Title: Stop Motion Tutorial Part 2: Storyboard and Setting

Alright, hello everyone, and welcome to my second pair of my tutorials for stop-motions, setting up, well, the stop-motion. Alright, here is the storyboard.
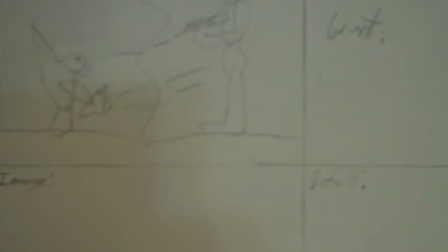So this consists of two parts, the storyboard and the setting.
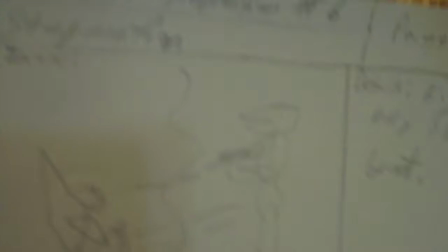Alright, so the storyboard shows, it doesn't have to be anything really big, just a little chart thing.
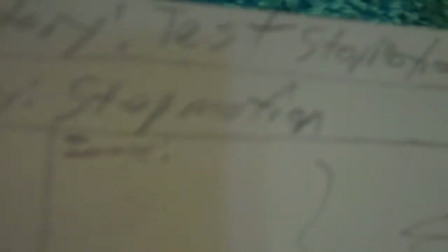I filled this in and name a story test stop motion number six what type
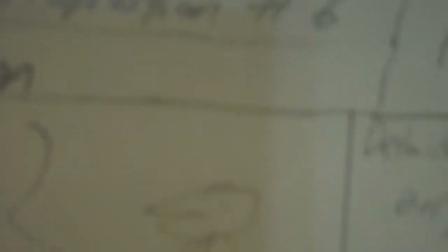of story is like a stop motion machinima or whatever you people want to
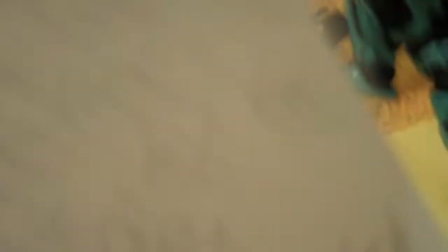do um page number one um this is like if you have
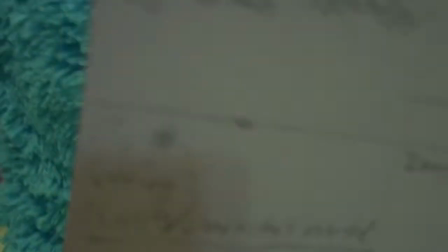multiple pages of these sheets I hope you organize it um here's what clip
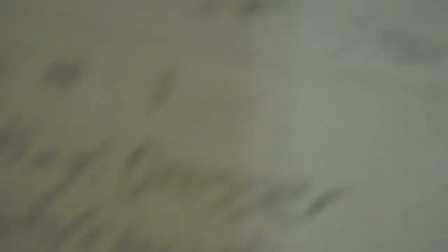number one on page so page one clip one page two would be the
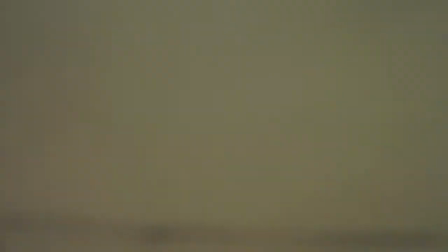first box would be probably clip four then five and six if you get what I mean.
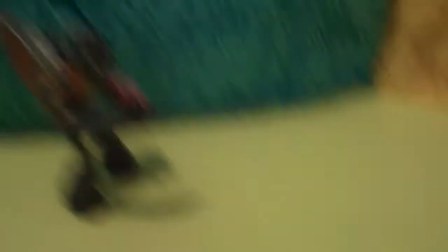Setting, I put dresser, because, well, this stop motion is going to be on the dresser, like usual.
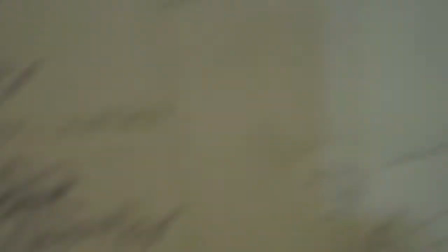Objects slash characters needed.
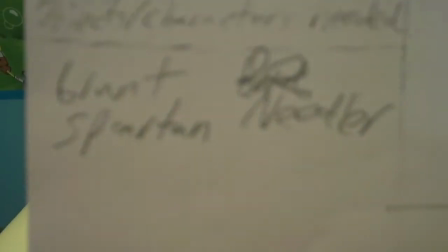This is where you put, like, whatever figures you need, or if it's a machine model, who do you, or what type of Spartans, or whatever you need to be able to do this with.
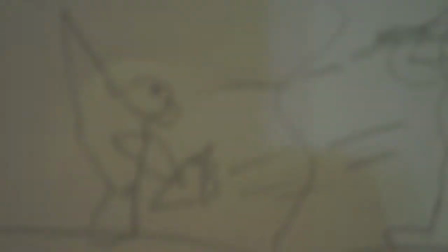I have grunt, Spartan, battle rifle, and ebbler. Here's an image, grunt shooting, Spartan shooting, battle thing.
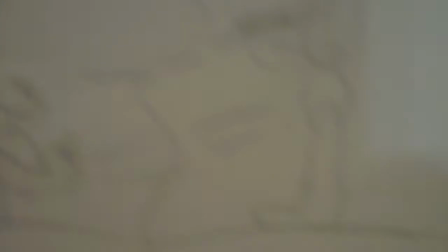Details, this is where you write what the picture is about, or what this it's gonna be in this little clip thing scene details it's fighting goes on the spartans of
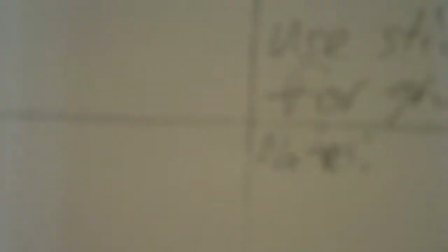killing the truck notes use pink toothpicks for needler use clay for gunfire and use sticky tack for grunt blood notes are sort of
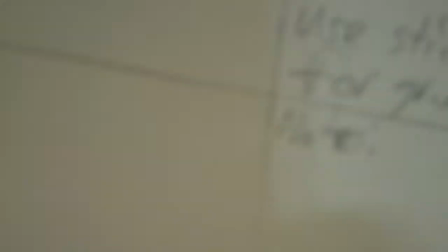things that like help you remember what to do for certain situations and then that's pretty much way that's all you have to really have to make it's not that hard
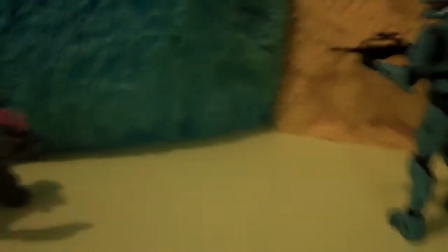all right now we get on to the setting the more fun part of this video in a way I guess storyboards are optional
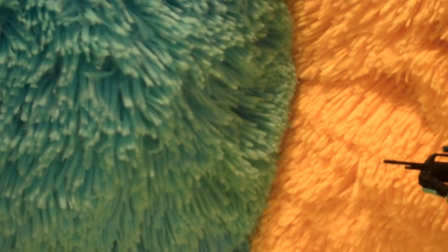settings or not all right oh no I just whacked the Spartans Spartans are you alive oh no he died I
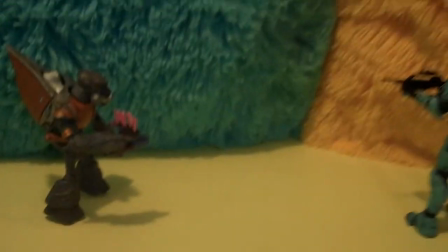killed him anyway your setting is very important if you're just doing a test stop motion or robot chicken or I don't know something that doesn't need to be really detailed you can use
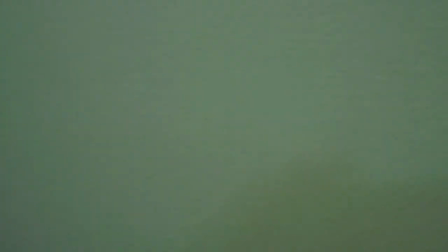your dresser if it looks good like mine if you got like a close-up of the wall I don't know if that looks so good or something but this is this looks pretty good for a scene,
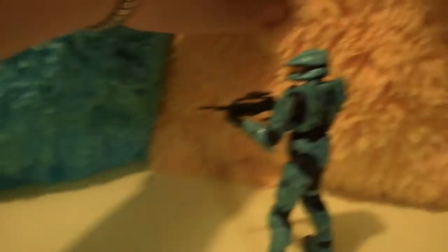you have to admit, it's got my colors, and, yeah, it's pretty good,
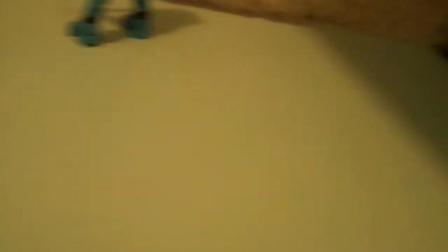um, try to not make your background too distracting, like, um,
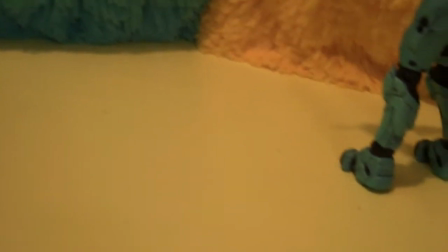pretty, um, detailed backgrounds are great, but don't, like, put, like,
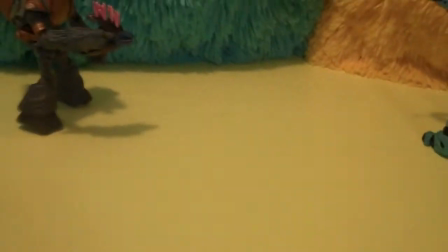tons of little stuff on all over it, because that'd be way too take away from your actual figures,
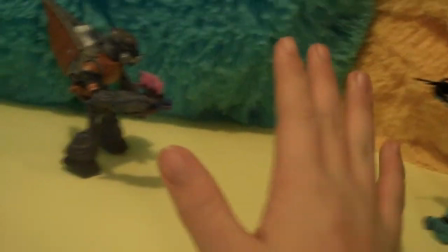right, and if you're just gonna have, like, color backgrounds, pick a color that would clash against your figures so it would stick out better,
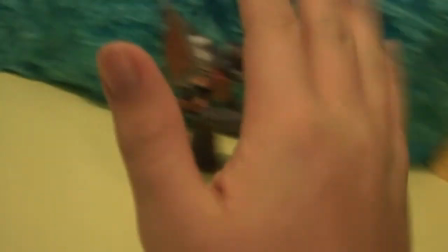orange goes against blue, blue goes against yellow,
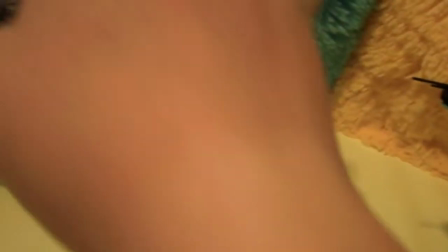I was going to put him on that side, and him on that side, but he would kind of blend in, and he would sort of not really stick out as much,
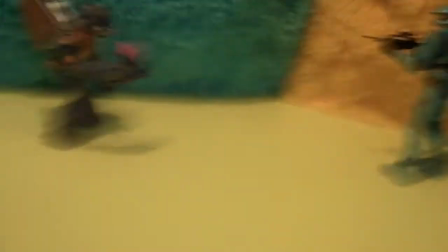so I think it'd be better if it was this way, because it could stick out more, right, it makes sense, alright, what else, if you're not going to have a simple setting like mine,
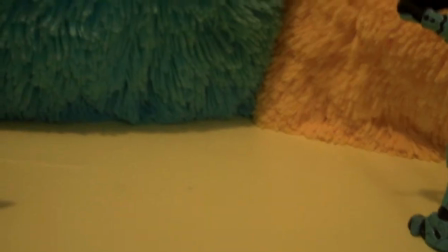you're going to need, like, a sheet around the house, maybe a quilt or a blankie, but preferably a sheet,
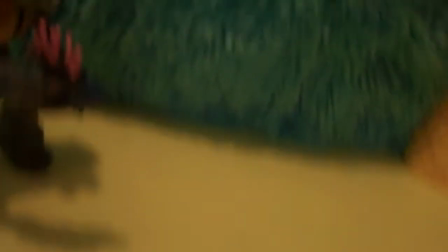blue, grayish, sky color,
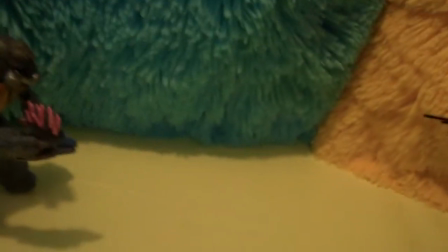unless it's like apocalypse and you can do red or if you're in space you can do black and just like drape that against the back and then like put car
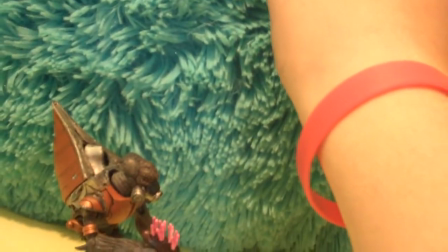or um not cardboard or yeah no not cardboard uh construction paper like
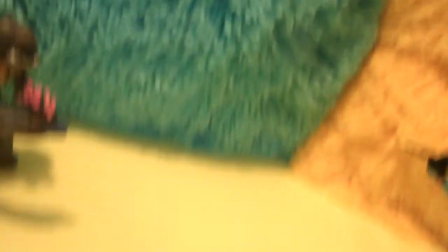suns and clouds and stars depending on what you're doing nukes flying through the air
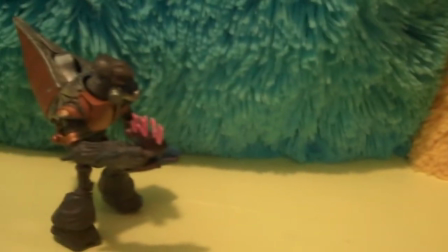pigs flying runs with jetpacks i don't know whatever your little hearts desire